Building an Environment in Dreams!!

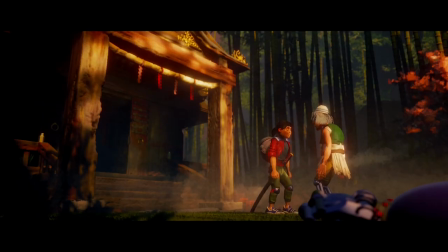Noguchi's Belle has beautiful characters, writing, and animation from hard-working team as Cybership films.
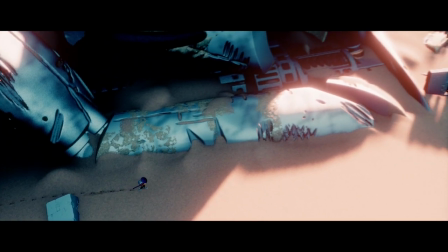But just as important as all those things are the environments, how the background of the scene looks,
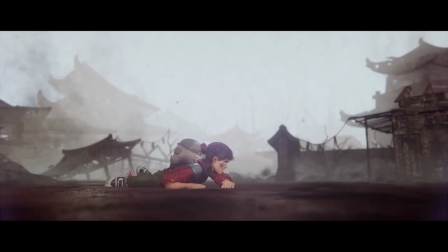shapes how the character moves through it, and how you, the audience, feels watching it.
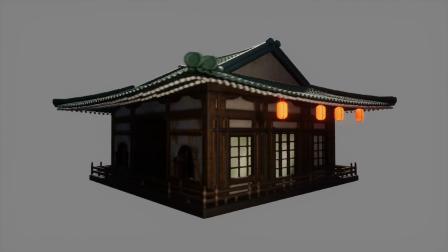Our environment artists work hard to produce detailed, beautiful and dramatic environments to stage the action.
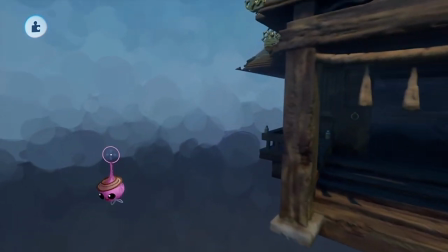We built an environment for many sculpted pieces, each handcraft to look great in any situation.
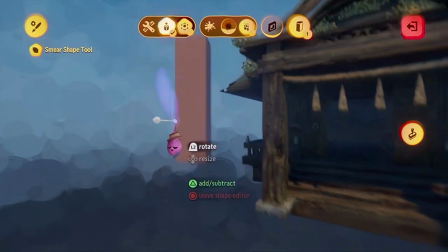When creating a new piece, we make the overall shape and immediately get to work adding details.
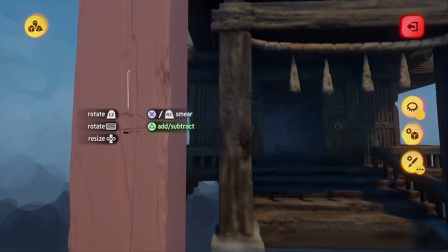We add many dents and scratches to make it feel worn by use or the elements.
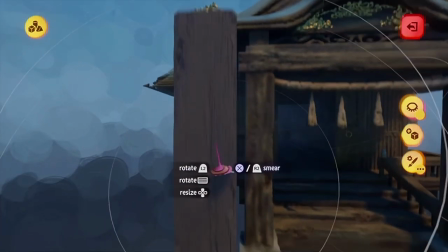Then we spray paint the color into the surface and make the crevices darker to bring out the details.
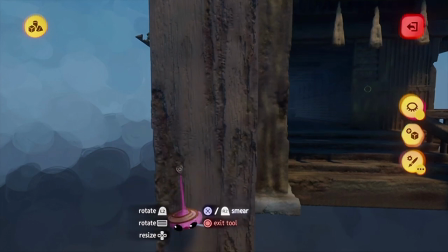The lighting of the scene will cast shadows too, but painting the details bring them out even more.
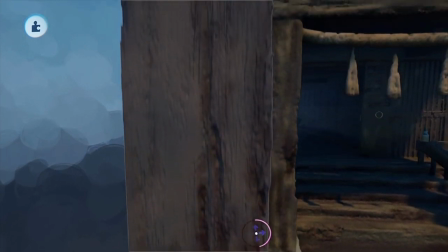Then, even when the lighting is not as dramatic, the sculpt is still visually appealing.
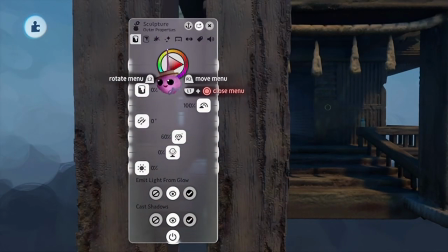We can also make a copy of the sculpt and adjust the color and texture and overlap it on the original,
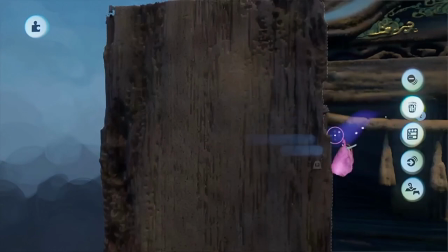adding even more depth and richness to the piece. These can then be grouped up and moved as one object when assembling the scene.
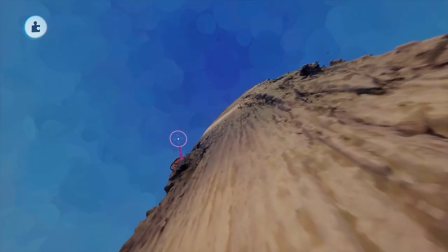Testing how the piece responds to different lighting lets us visualize how we could use it within scenes and make any final adjustment.
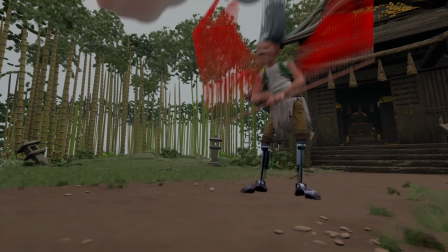Dream is a real-time rendering engine. Each scope takes up memory.
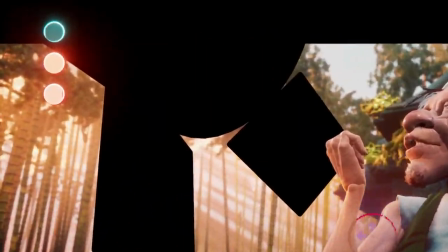To indicate how the memory is being used, Dream has a thermometer readout.
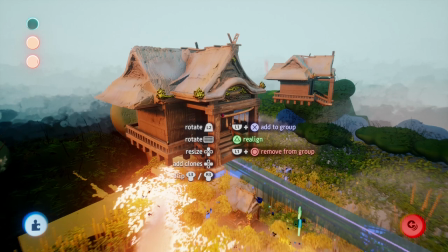This is a limited resource, so we have to balance how detailed the object is and what objects are used in the scene.
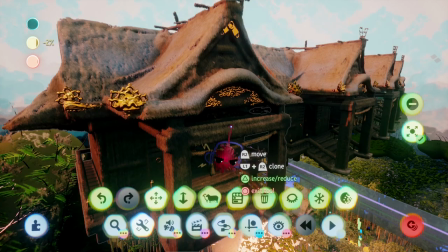Dream has tool to easily make a sculpt cheaper on Thermal, and this can actually give the object more texture, which we can use to our advantage.
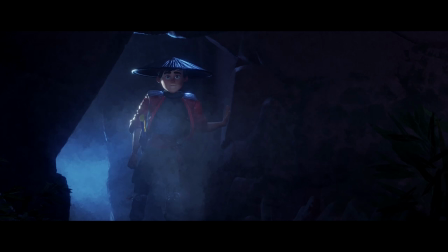And this is where it was used in the ancient temple scene from the episode 1,
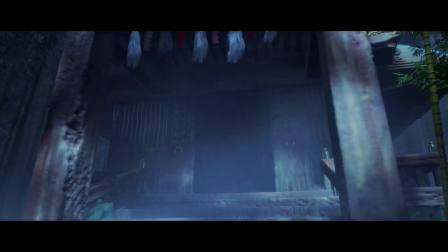all the objects were sculpted by hand this way, and then copied around to fill out the scene.
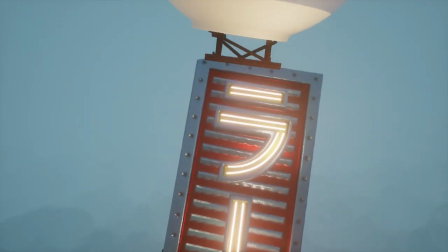Beautiful, isn't it? We look forward to taking you to the world of Noguchi's spell to see the sight and wonders, and secret it holds.
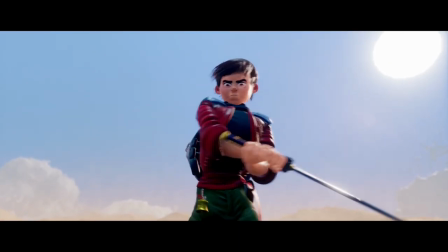See you in the next update for another look behind the scene of Noguchi's spell.